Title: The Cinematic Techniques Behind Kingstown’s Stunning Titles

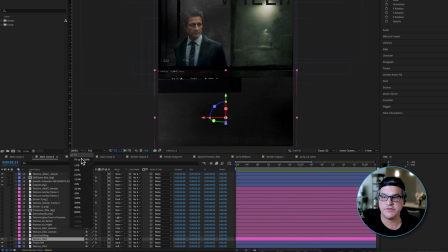(4:09)
So first thing we're gonna lay in here is a texture, and let's go ahead and zoom in here and kind of move up so we can see this.
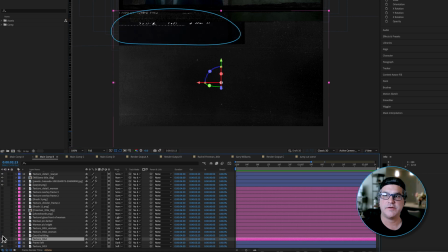(4:17)
So this is the bottom of the composition. Next we have an element being added up in here for some texture.
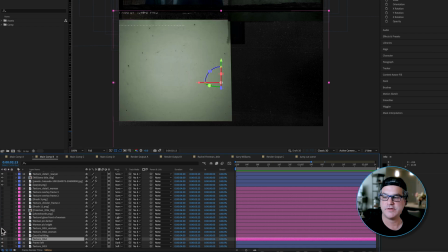(4:24)
Next we have kind of like a white off greenish white background for our actor.
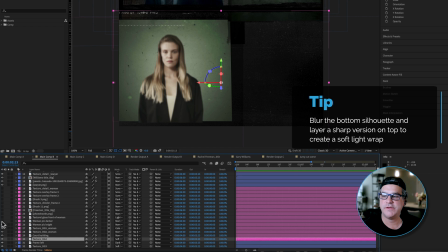(4:30)
Then we've got some silhouetting happening here. We've got the woman blurred out and then the woman on top of it. So we're creating kind of like a soft light, almost like a light wrap around her. And then we've got a texture over the top. We got our image on the right with a phone booth.
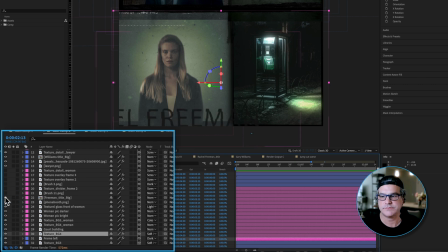(4:49)
We went through several variations here of what that could be. We've got the large type in a pre-comp at the bottom here. We've got some left side texture. We have some middle texture separating the left and the right image.
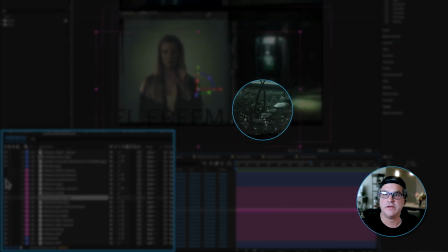(5:04)
Some bottom texture across. A lot of specs and kind of like a texture grunge overlay.
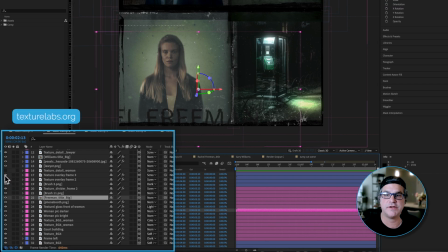(5:10)
We're using a lot of elements here from Texture Labs. Some splotchy white texture. And then this little element here as well. And if I hit, actually, if I go up here, we've got one more that's kind of sitting over the top that's masked out here.
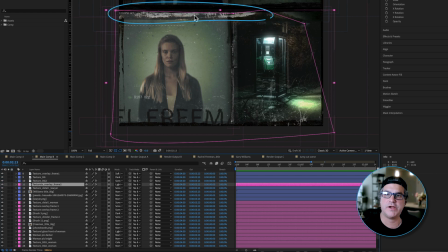(5:24)
And that's creating this white brown texture across the top and this brown texture over here.
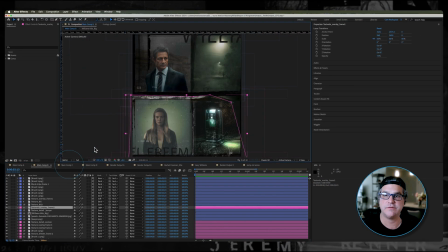(5:30)
And that's basically it. Now we've got a full composition. So if I hit fit here, we've got a full composition, a top and a bottom, right? And it's getting closer. We still have some levels to go through, but this is part of the process, right? You want to create that base. And then from that base, you start adding on effects and layering, coloring to really kind of bring it to the next level. So that's where we're at here.
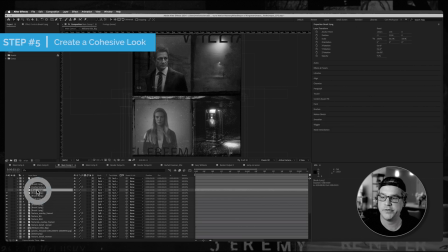(5:54)
Now, next, what we're going to do here is we're going to scroll to the top here and we're going to add a brush that kind of sits over both images,
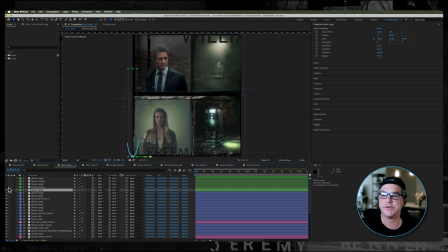(6:03)
mostly over the lower half, but also a little bit over the top here. And we've got a texture that's sitting over the top of everything.
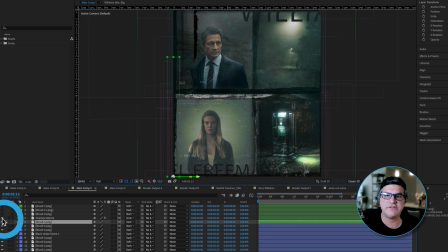(6:10)
So you can see it's creating this scratchy kind of bluish tint over everything. And then next we've got a line down the right side, creating a really nice texture, framing element, texture down the left side, creating a framing element, and then one down the middle, right? So it's really starting to come together now. If we think of this as just one giant Photoshop document, that's basically what it is, right?
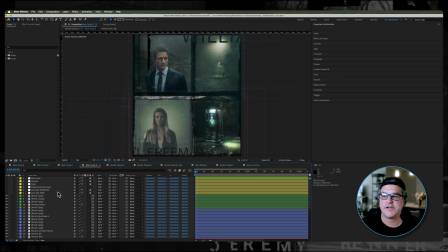(6:34)
I just like to design in After Effects. Next composition, now we're gonna start adding some effects over the top
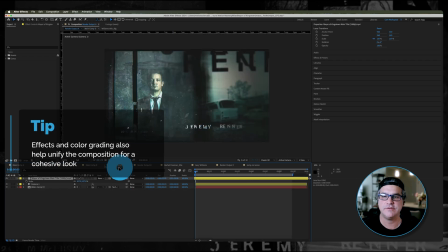(6:41)
to really bring it in to kind of the world we see here, right?
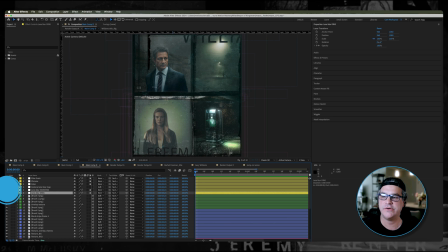(6:47)
So let's go back in here. So the first thing we have is we've got two layers of an adjustment layer that create a lens blur effect. So if I go to effects here, it's just a camera lens blur, and they're referencing layer 4, the camera lens map, which we're gonna leave off.
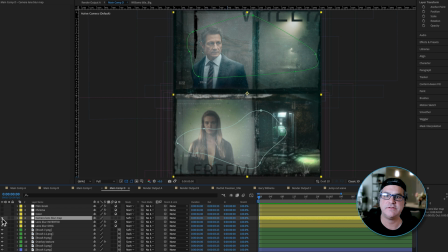(7:03)
But if I turn that on, you're gonna see it's just two areas of white. It's black and white, which I'm not gonna go into how the camera lens blur effect references that, but it references black to white values.
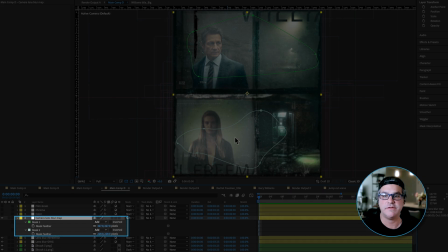(7:15)
And we have some high pixel feathering happening on these masks as well. So we don't have to have that layer turned on.
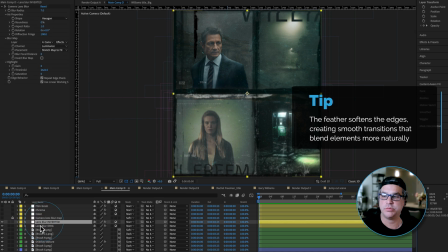(7:21)
We're going to turn it off. Just know that the lens blur layers are referencing that.
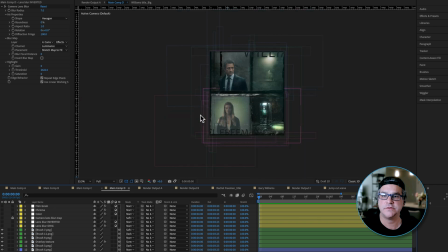(7:25)
So if, again, if I turn it off, you can see, especially like if we look here, look at her.
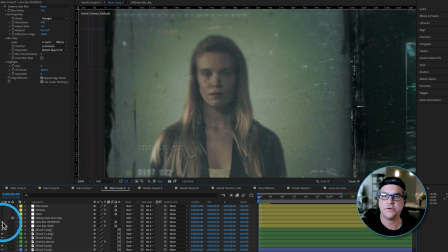(7:31)
So that's with it off. And then this is with it on. You can see it just creates some visual interest, right? Like, why is she blurred at the top part of her head and not the bottom, right? Then we've got a layer of color that we've put over the top of everything.
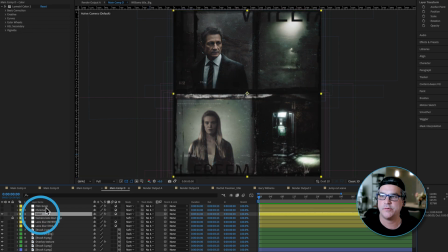(7:45)
And you can see now it's really starting to pop. With this layer, we've got Lumetri color happening here. We've got some basic creative and basic color correction happening. Nothing too crazy happening here. A little bit with the curves to create some contrast.
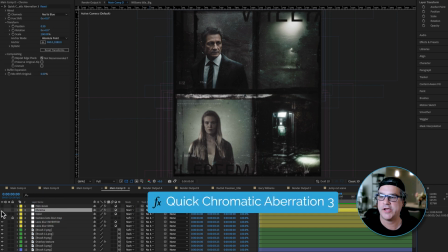(8:02)
On top of that, we're adding a quick chromatic aberration 3, a very subtle effect.
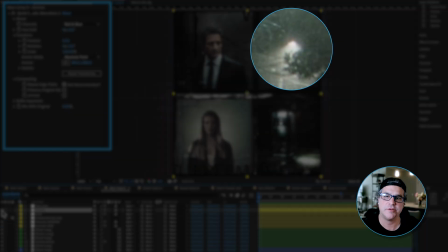(8:08)
And you probably can't even really notice it, but it's there. I always like to add that over the top.